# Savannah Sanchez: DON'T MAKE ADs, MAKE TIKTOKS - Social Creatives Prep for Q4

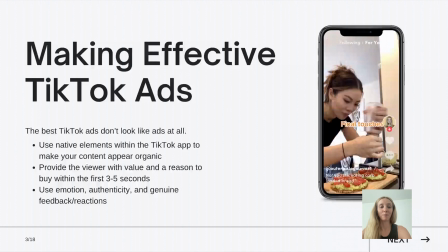So using native elements within the TikTok app to make your content appear organic, like the text overlays.
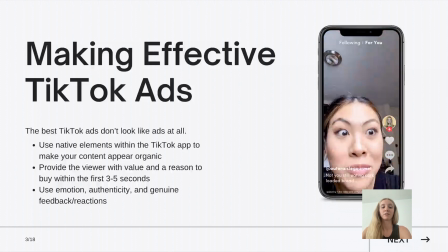Second thing that's really important is always providing the viewer with value and a reason to buy within the first 3 to 5 seconds.
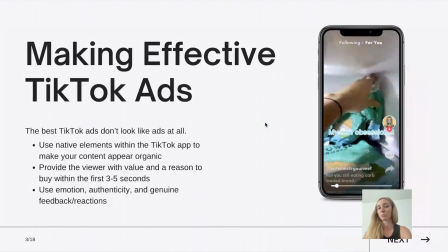So really in that first few seconds is where you're going to hook people and to make them watch the rest of the ad.
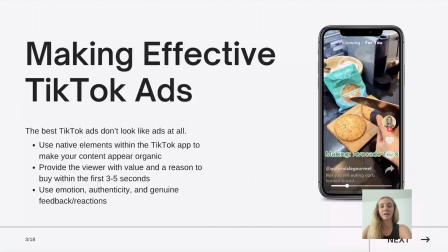So in this ad, for instance, I think it's a really great hook because it shows her opening the fridge and
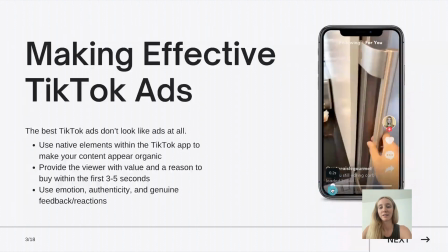then kind of scavenging around and then ultimately choosing the cauliflower thins, which is her new obsession.
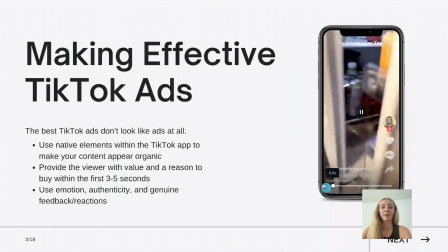And then, of course, for ads playing into emotion,
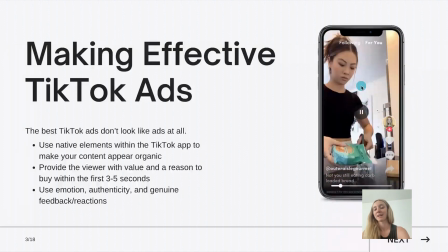being authentic and genuine with your feedback and reactions is only going to help the effectiveness of your ad. So for instance, like at the very end, she's trying her sandwich and she's just so happy with it.
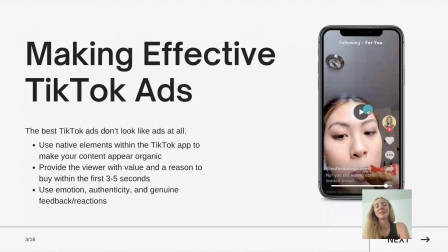So as you can see, her genuine reaction really goes a long way. So showing someone with your product, what's their genuine reaction to it, and making it look super organic to TikTok. So here's another one we made. This one's from Under Lucky Stars.
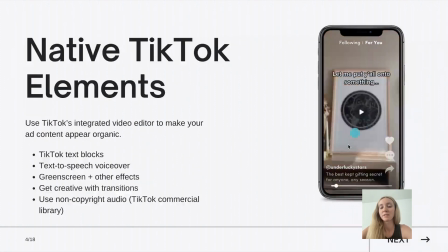Again, using TikTok text block, just using the editor right within TikTok to add the text. Another really popular trend right now on TikTok is the text-to-speech voiceover, also known as the robot or Siri voice. That is working really well in ads. Sound is really important on TikTok.
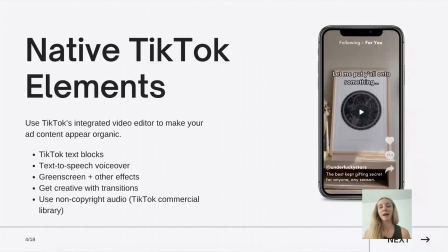So you always want to make sure that you have a voiceover and that you also have text overlays so that someone can completely understand it without sound too. We also got pretty creative with our transitions here. So as you can see, we have a blank wall and then she swipes her hand and then suddenly her beautiful poster arrives.
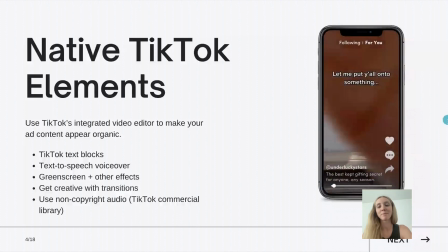So playing with transitions, whether it's jumping up, snapping, things coming in and out of the screen.
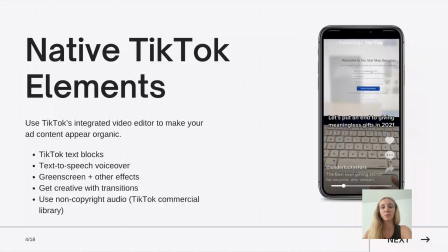Another really great trend for TikTok ads that has worked
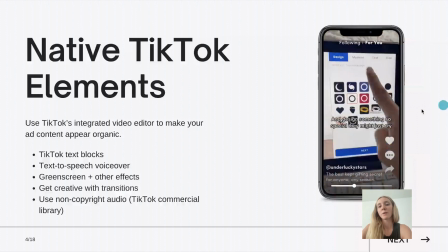really well across a lot of clients is showing the actual ordering process.
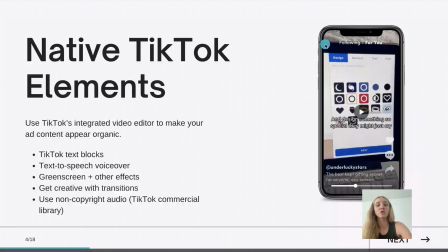So someone's on the website, picking out their stuff and ordering, like showing your actual computer screen of someone going through the ordering process is really helpful.
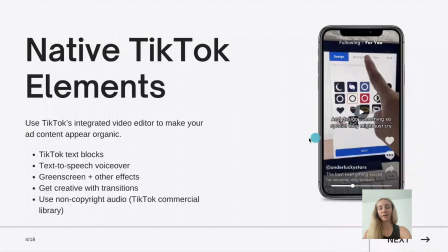And then of course, if you're going to use any audio, make sure that it is a non-copyrighted track.
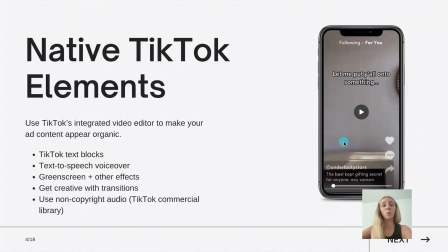That's why using voiceovers like the robot voice is a go-to, or looking at TikTok's business music library for inspiration. You can also play with effects like green screen, which is really fun, to make your ad again look more organic, but still have those direct response elements.
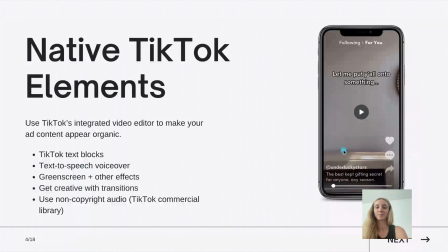So let me go ahead and play this full ad for you.
So let me put you onto something.
You're under Lucky Stars map, showing the ordering process. Of course, leaning into the gifting angle with Q4 upon us now,
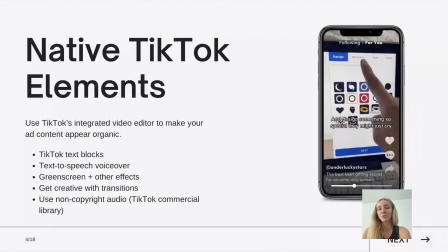and showing the ordering process from start to finish, and then ultimately what the finished product looks like.
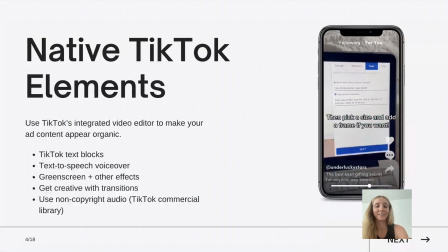And TikTok ads, we see the best ones are around 20 seconds. So keeping them short and sweet, to the point,
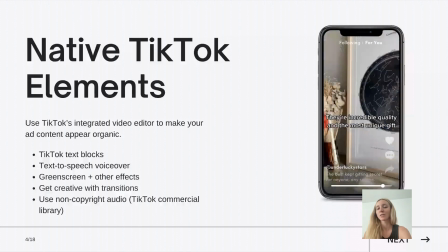and making sure you're hooking them within that first few seconds with an interesting transition or something to encourage people to keep watching.
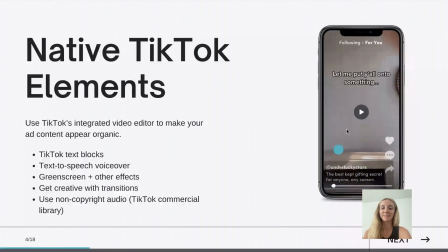So in ours, it was the handover transition that really hooked people.
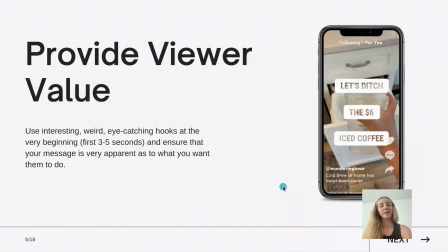The second point I want to make is providing the viewer value. That's really the lens that you should be thinking through when making your TikTok ads.
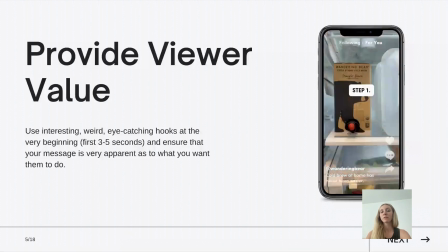So when you are scrolling through your own TikTok feed,
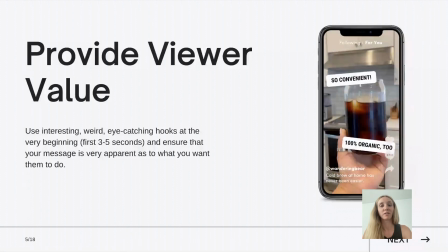I'm sure that you are also making decisions of whether you're going to keep watching the video or if you're going to keep scrolling right by.
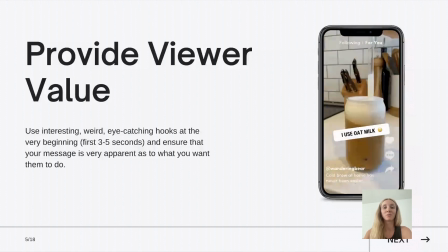And people usually make those decisions within milliseconds, literally.
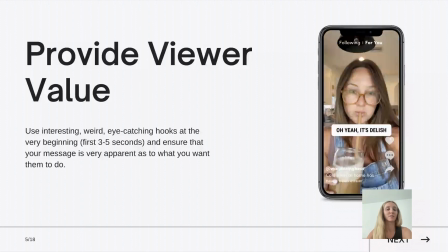Even just seeing the thumbnail, someone's going to decide, no, I don't want to watch this. So it's really important that within that first frame,
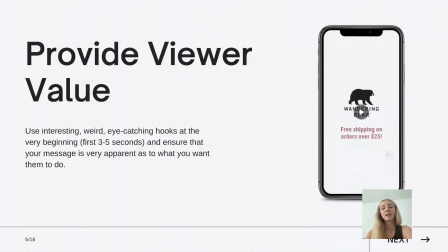you are providing value and giving people a reason to watch to the end. So here's our first frame for our client, Wandering Bear.
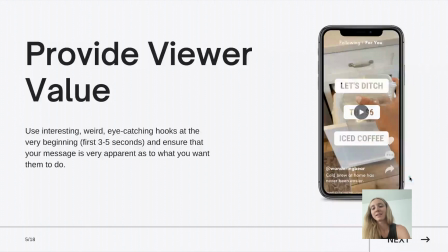We made this ad and we use the very bold text overlay, let's ditch a $6 iced coffee, and showing it being thrown in the trash, which I think is an interesting visual. So always think of how can we make the first 3 to 5 seconds of an ad very visually interesting.
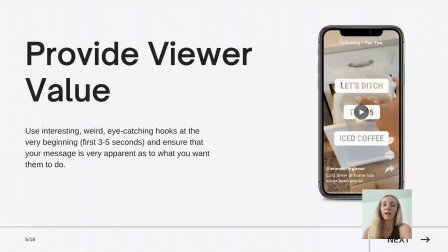So throwing the coffee in the trash, showing the after of like, you can make the signature home cold brew at home instead of going to Starbucks and buying an expensive latte.
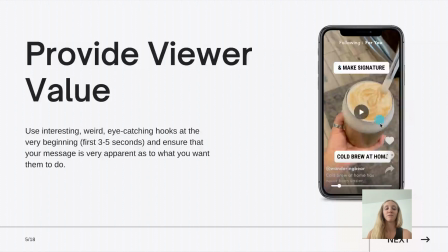And ensure your message is very apparent of what you want to do. So being very clear to the point with your text overlays, shop now, call to actions. You don't want to leave viewers confused or guessing what you're trying to sell. Make it really clear, to the point, show your product early.
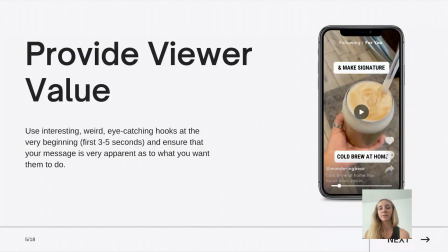But I would say really focus on that hook. Like, what can you say in that first frame visually that's going to encourage people to watch to the end?
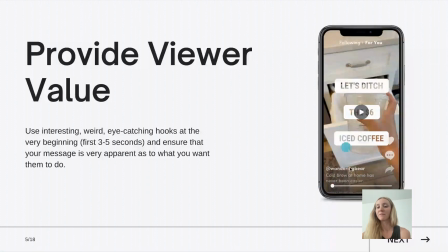So that's the frame that I like to think about ad creatives in. Always starting with that first frame in mind. What are we going to do that's going to grab someone's attention right away? Another point for TikTok ads is really showing emotion authenticity.
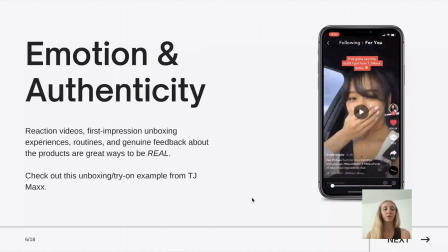So reaction videos, unboxing, first impression experiences, get ready with routines. TikTokers can really sniff out when things are ungenuine. So you really do want to make sure that the reactions you're getting look extremely genuine or are extremely genuine,
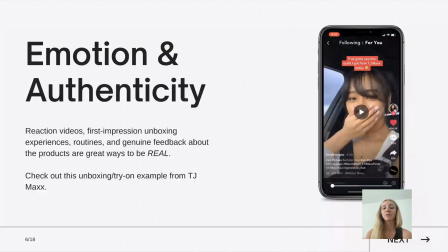and just being as real as possible. So here's a really great ad. And I also, again, the first frame, really eye-catching, showing her like covering her mouth.
Y'all got to see this outfit that I got from TJ Maxx today.
So hooking someone with like, ooh, I want to see it. So this is a really great first frame. And so just watch her reaction and see how the unboxing goes.
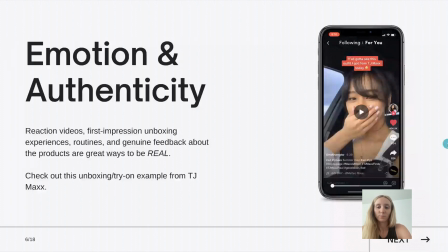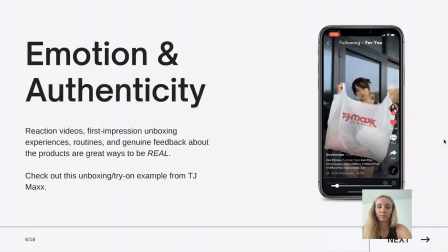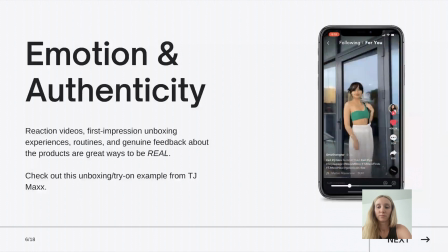So very interesting transitions, using text overlays, short and sweet.
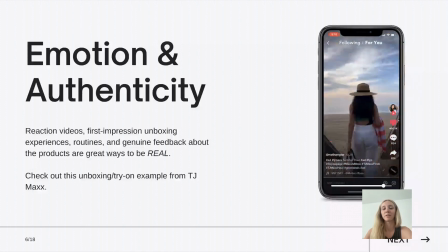But really the most important element here, I think, is the beginning of showing her reaction of, y'all got to see this outfit I got from TJ Maxx.
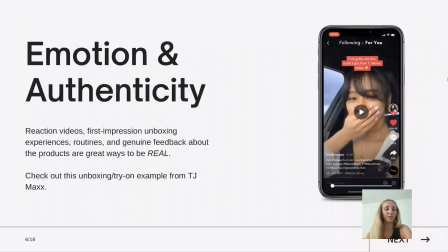Made it a much more interesting ad, showing her in the car and how shocked she looked, as opposed to if the ad started when she was just trying on the clothes. I don't think that's a very interesting opener. But this is an interesting hook that I think encourages people to watch to the end.
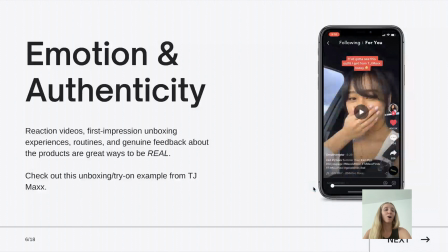So let me round up some of my top creative tips. The first thing is always using native text, making your ad content look as organic as possible,
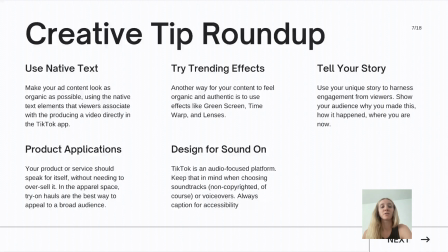using those native text elements that viewers associate with producing a video directly in the TikTok app. Trending effects, so like I said, green screen, time warp, lenses. We're always looking to see like what new trends and effects that are trending on TikTok organically to incorporate within our ads.
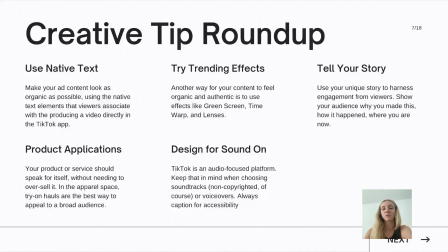And then of course, telling your story. So making your story unique to try to get as much engagement as possible. Really great ideas for this for e-commerce brands, like behind the scenes footage, how it happened, where you are now. People really want to see the faces behind the brand.
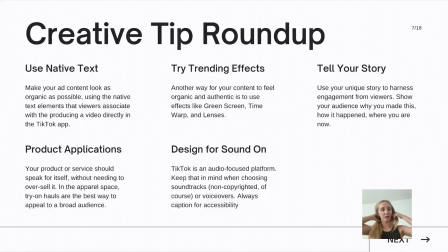So a lot of the TikToks that I'm seeing do really well are like from the founder, showing how they made the product, how they came up with it, showing them in the factory. People connect with people and really putting a face to the brand and keeping the founder story at the front of
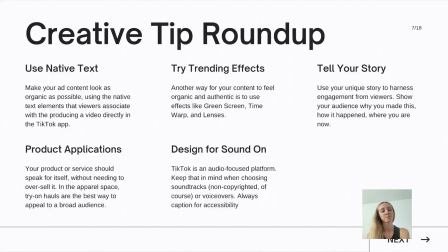the brand, I think goes a long way on TikTok. Product applications, I can't say this enough. Making sure that you're doing unboxing videos, try on hauls, first impressions, showing you unboxing the package from your door, showing the ordering process.
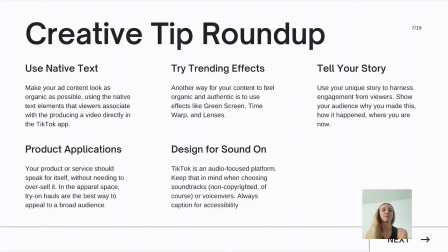Those are the type of videos that do really well on TikTok.